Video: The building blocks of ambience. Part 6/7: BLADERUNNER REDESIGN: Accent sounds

So, a little bit about accent sounds. Well, what we mean by accenting a sound is we take a part of the ambient soundtrack where it's required that the ambient sound interacts with the characters or needs to be seen in sync with the picture.
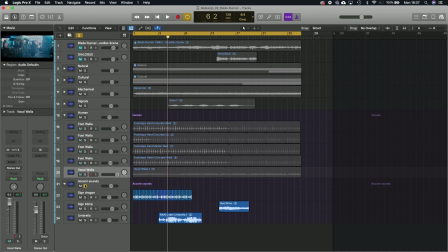Okay, so let's talk about accent sounds. Now, as I said, this is where a part of the ambience has to be in sync with the picture. And so what that means is that where we might have rain everywhere, and let's go back to that, let's have a look at that.
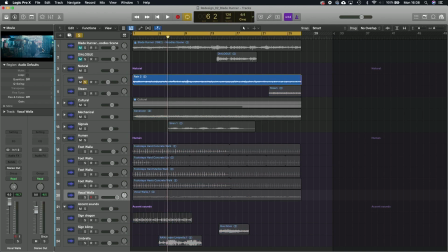We have rain, of course, we have rain,
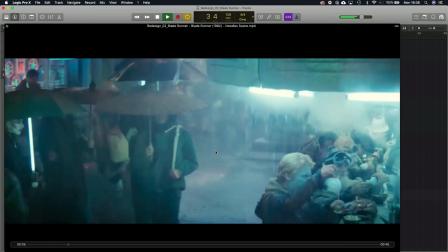but if you look at where the camera's moving under a bunch of umbrellas at this point.
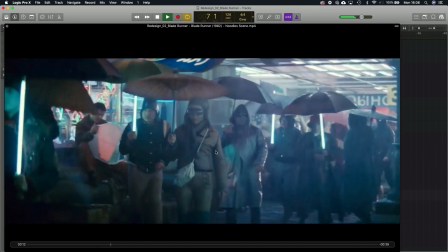And so what we want to do is we want to sweeten the sound of that rain.
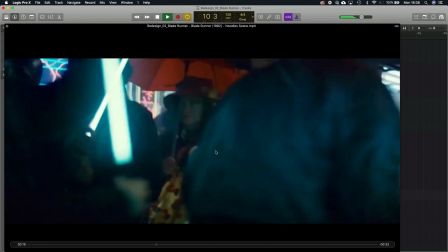We want to accent the sound of that rain. And so we want to give it a little bit more realism as far as what it is that we're looking at.
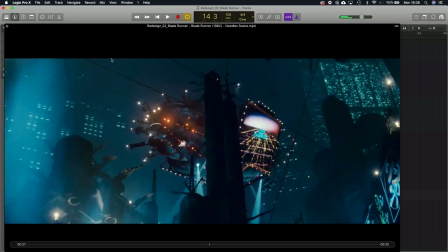We want to kind of interact with that ambient sound. So one of the first things that I would do to accent the sound of that rain
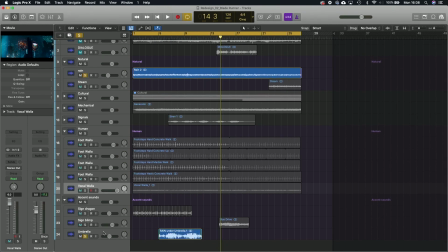is to add the sound of rain under an umbrella. So if we listen to this particular audio clip that I found, the rain is much more close.
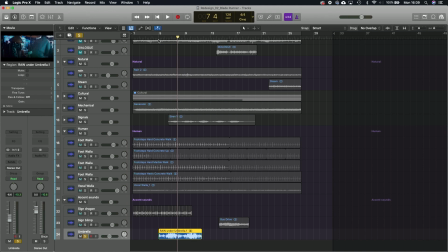This is actually a clip, I've called it umbrella sound, but I think it's actually a clip of sound on a tent. But what we want is for the rain to become far more overhead, a lot more close.
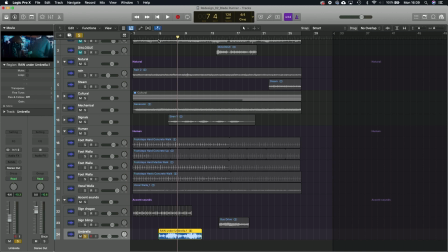The idea that it's actually falling onto a certain surface above your head. So what we're going to do is we're going to take the rain sound is sort of everywhere. But what we want to do is we want to kind of move with the camera.
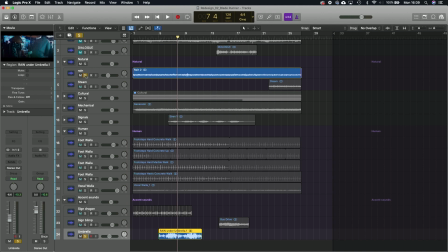So what we're going to do is, while it's not particularly synchronous as such, it is relating to the position of the camera, the position of the audience to the rain. So what we're going to do is we're going to accent the rain sound by giving it a
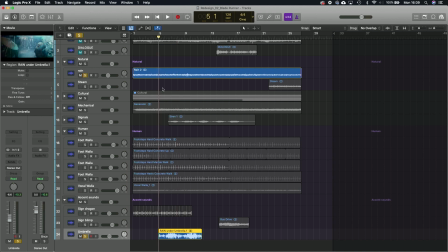little bit more realism as to where we are within the scene, if you take my meaning.
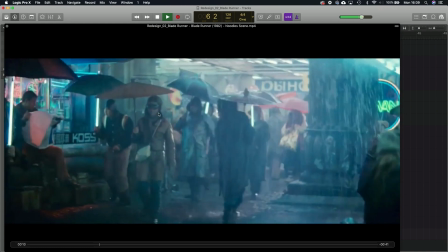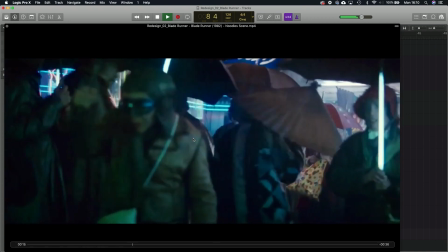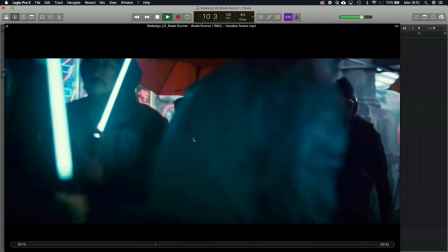So you see right now, we know that it's raining, but now we're hearing what we would hear if we were moving with the camera.
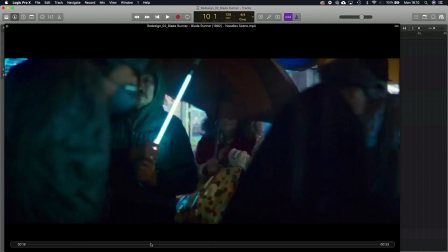So it goes beyond just kind of a random ambience, but now it kind of draws focus to where we are in response to what we're seeing on screen.
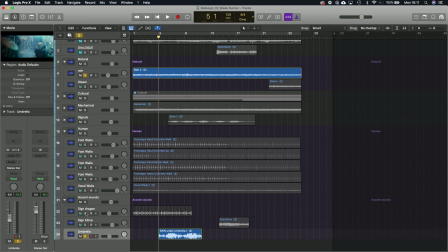The other accent sound we're going to want to do, this is a big one.
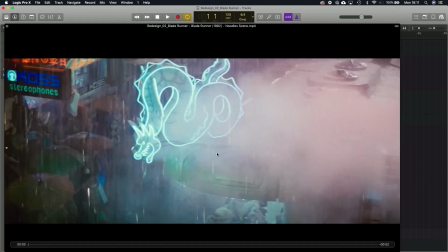This is the opening shot. Now, this is a part of the ambient sound, but it's synchronous. It has to actually interact with what we're seeing. It's this tongue here.
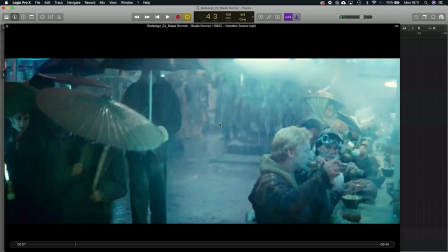Now, that is a part of the ambient soundtrack, but it's an accent sound because it's synchronous. It has to actually interact with what we're seeing. We see this lighting effect.
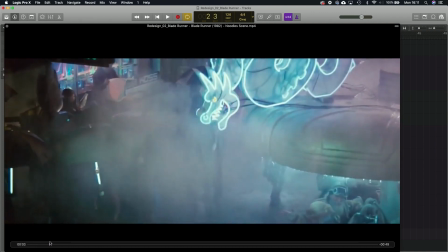We see the dragon's tongue moving and we want to hear it,
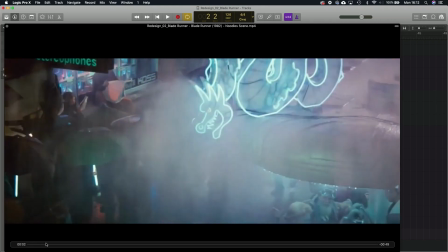but we can't just put some sort of random buzzing in the background because we can see it right here.
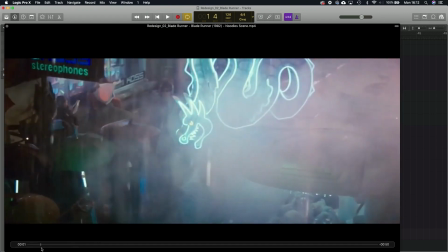So this becomes synchronous, and therefore it's an accent sound within the ambient sound.
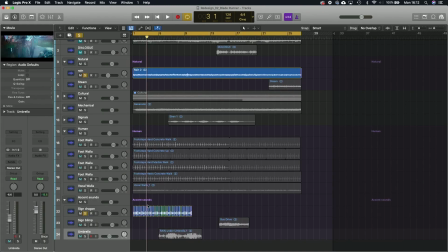The way that I've done this is that I just found
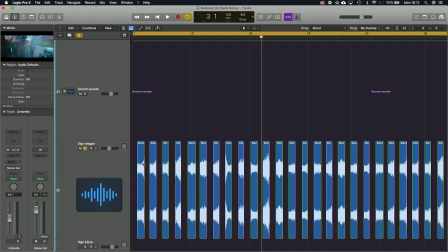an electronic buzz sound, and I chopped it up and I chopped it in sync with the picture.
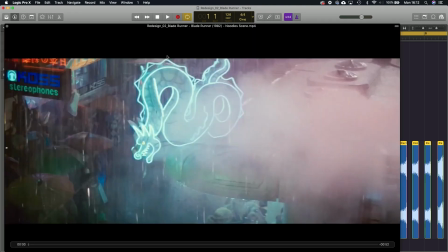And you can see if I do this, let's move this over here.
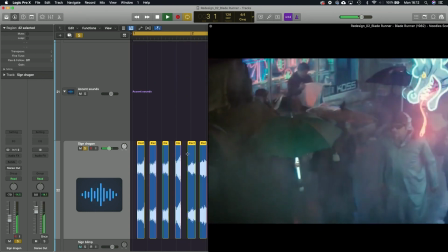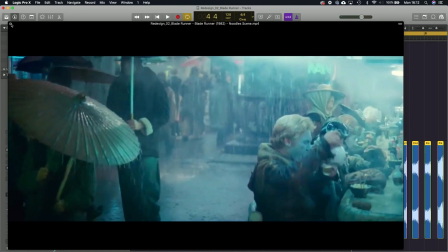It's just the sound of a buzzing electronic sound, but it kind of works, It has that sort of,
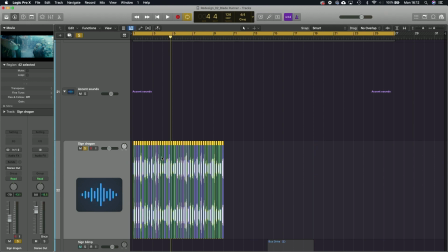I could blow up at any minute, don't touch me and you'll get electrocuted kind of vibe to it,
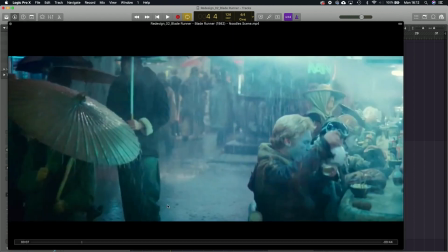which is what you want for a cyberpunk scene.
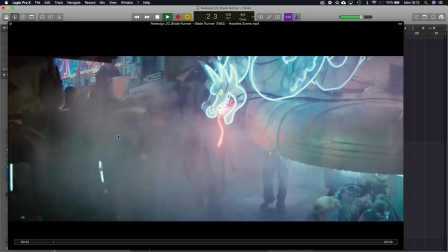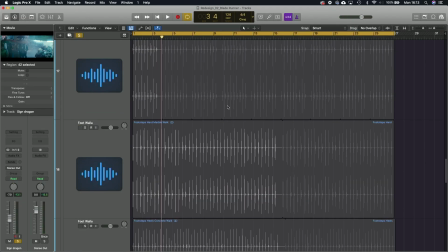Now we're already listening to, let's come out of here, let's isolate this sound, let's get rid of it.
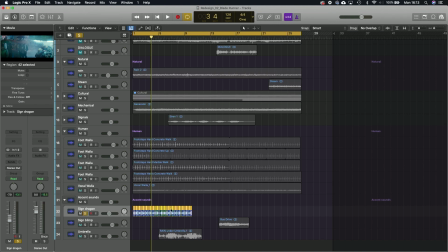So all we have is this sound here.
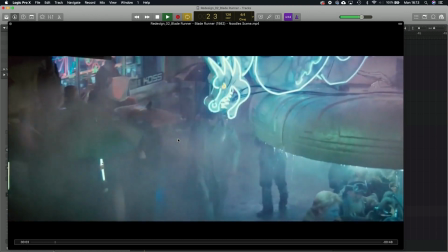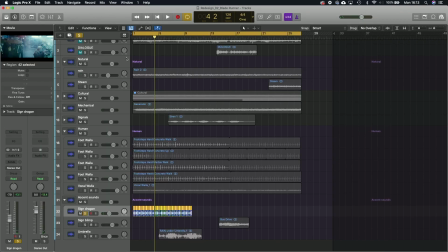Now, I think that's quite effective. And if we put it, so we've got our natural sounds, we've got our rain and steam,
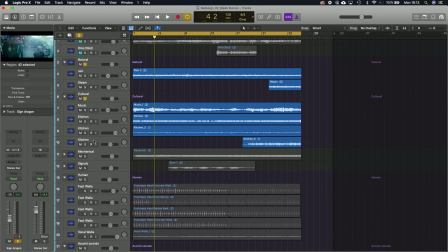we've got our cultural sounds, which is our music kitchens, music and kitchen sounds. We've got our mechanical sounds, which I'll have. We've got our signal sounds, which is our distant siren.
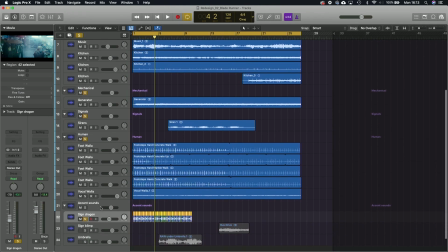We've got our human sounds, which is our foot and vocal walla. And now we've got our dragon sound.
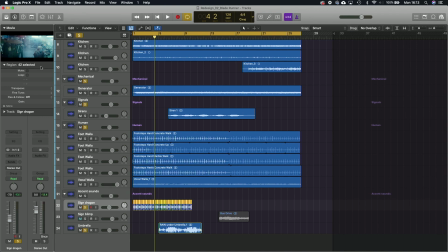And we've got the umbrella sound as the camera moves in.
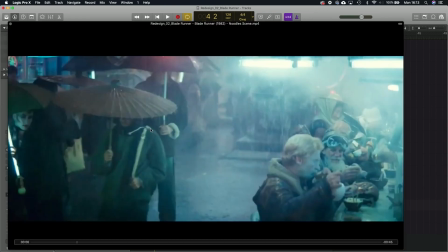Let's see what all of that sounds like.
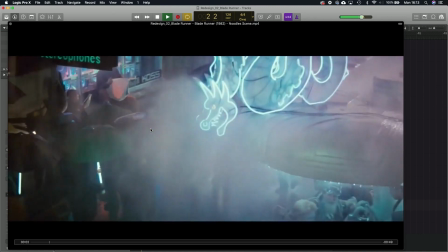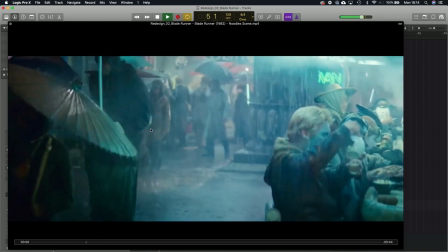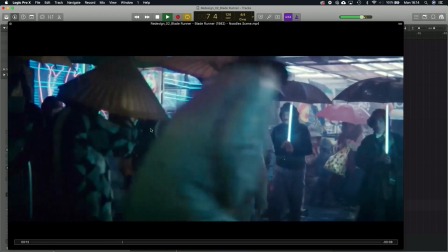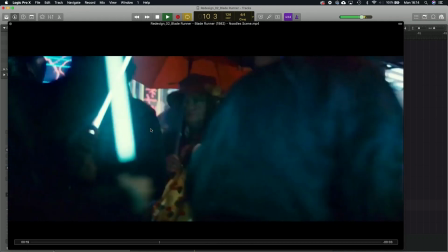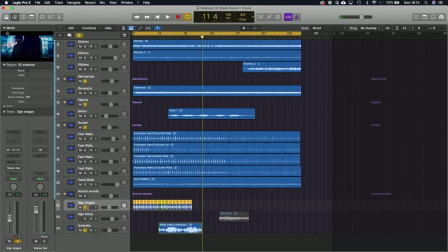So that's starting to work. That's kind of cool. That's starting to feel like we're there, and that's what we're really after.
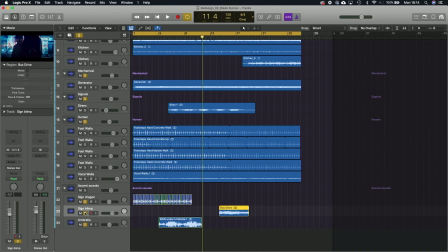Now, the last accent sound is this blimp, this kind of
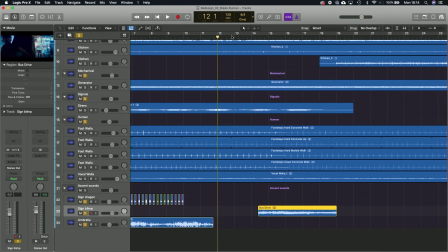well, I don't know what we're going to call it. I'm going to call it a blimp.
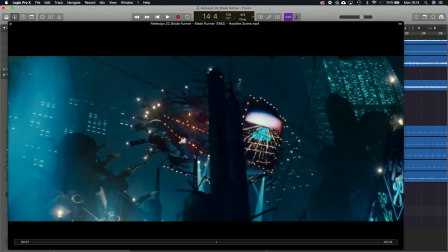It's this guy right here, and I wanted a sound for this. Now, I didn't go deep into designing a sound for this. That's all going to come later. We're going to do a whole session on SFX later on.
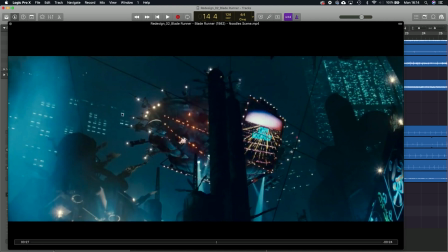All I wanted was something that was going to kind of feel like we could accent the sound, that there was some sort of, flying big engine, something, something present at this moment.
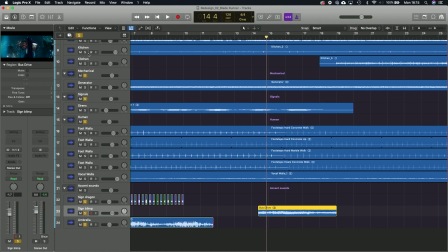And what I found was this great, let's just, I'll show you.
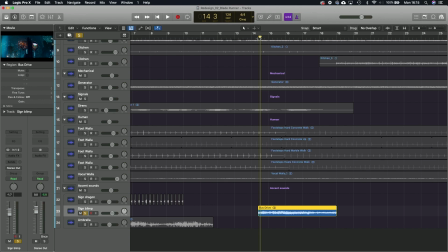It's just the sound of a bus accelerating. It sounds like this.
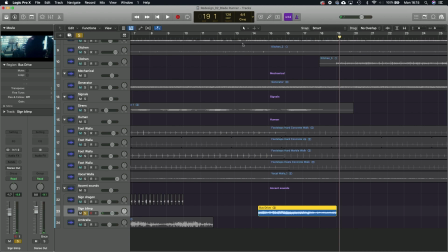Right, which doesn't sound like much, but if you actually put that in sync with the imagery,
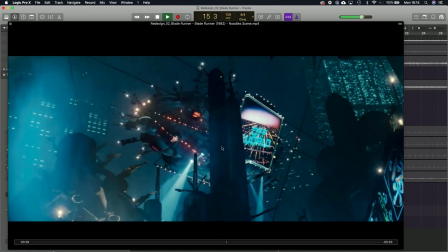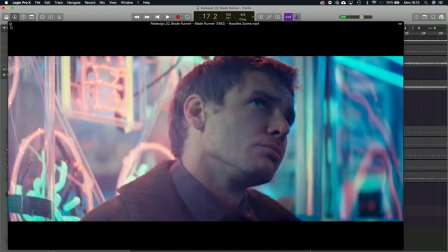it kind of works. Like there's something, starts to kind of,
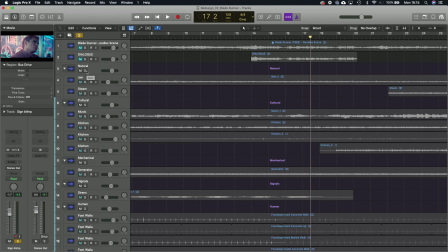you get the feeling that there's something in the ambience that's sort of this big engine that's sort of kind of coming in.
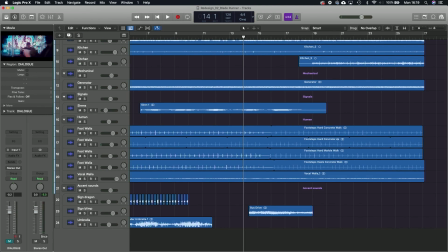So if we have a look at it in context,
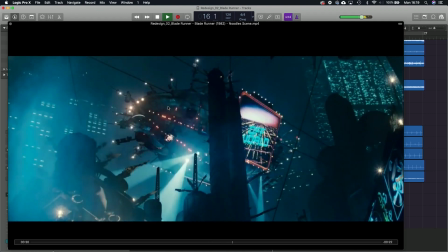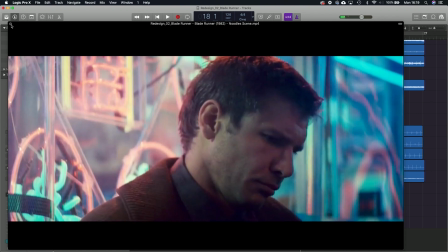it kind of tells the story. Now, I would earmark that for some designed sound.
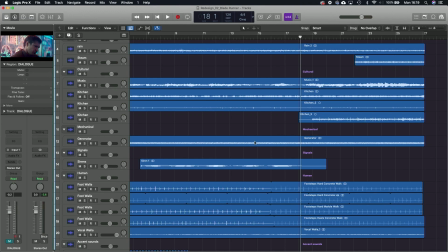It would be, that's for SFX, but we're going to talk a lot about that later on.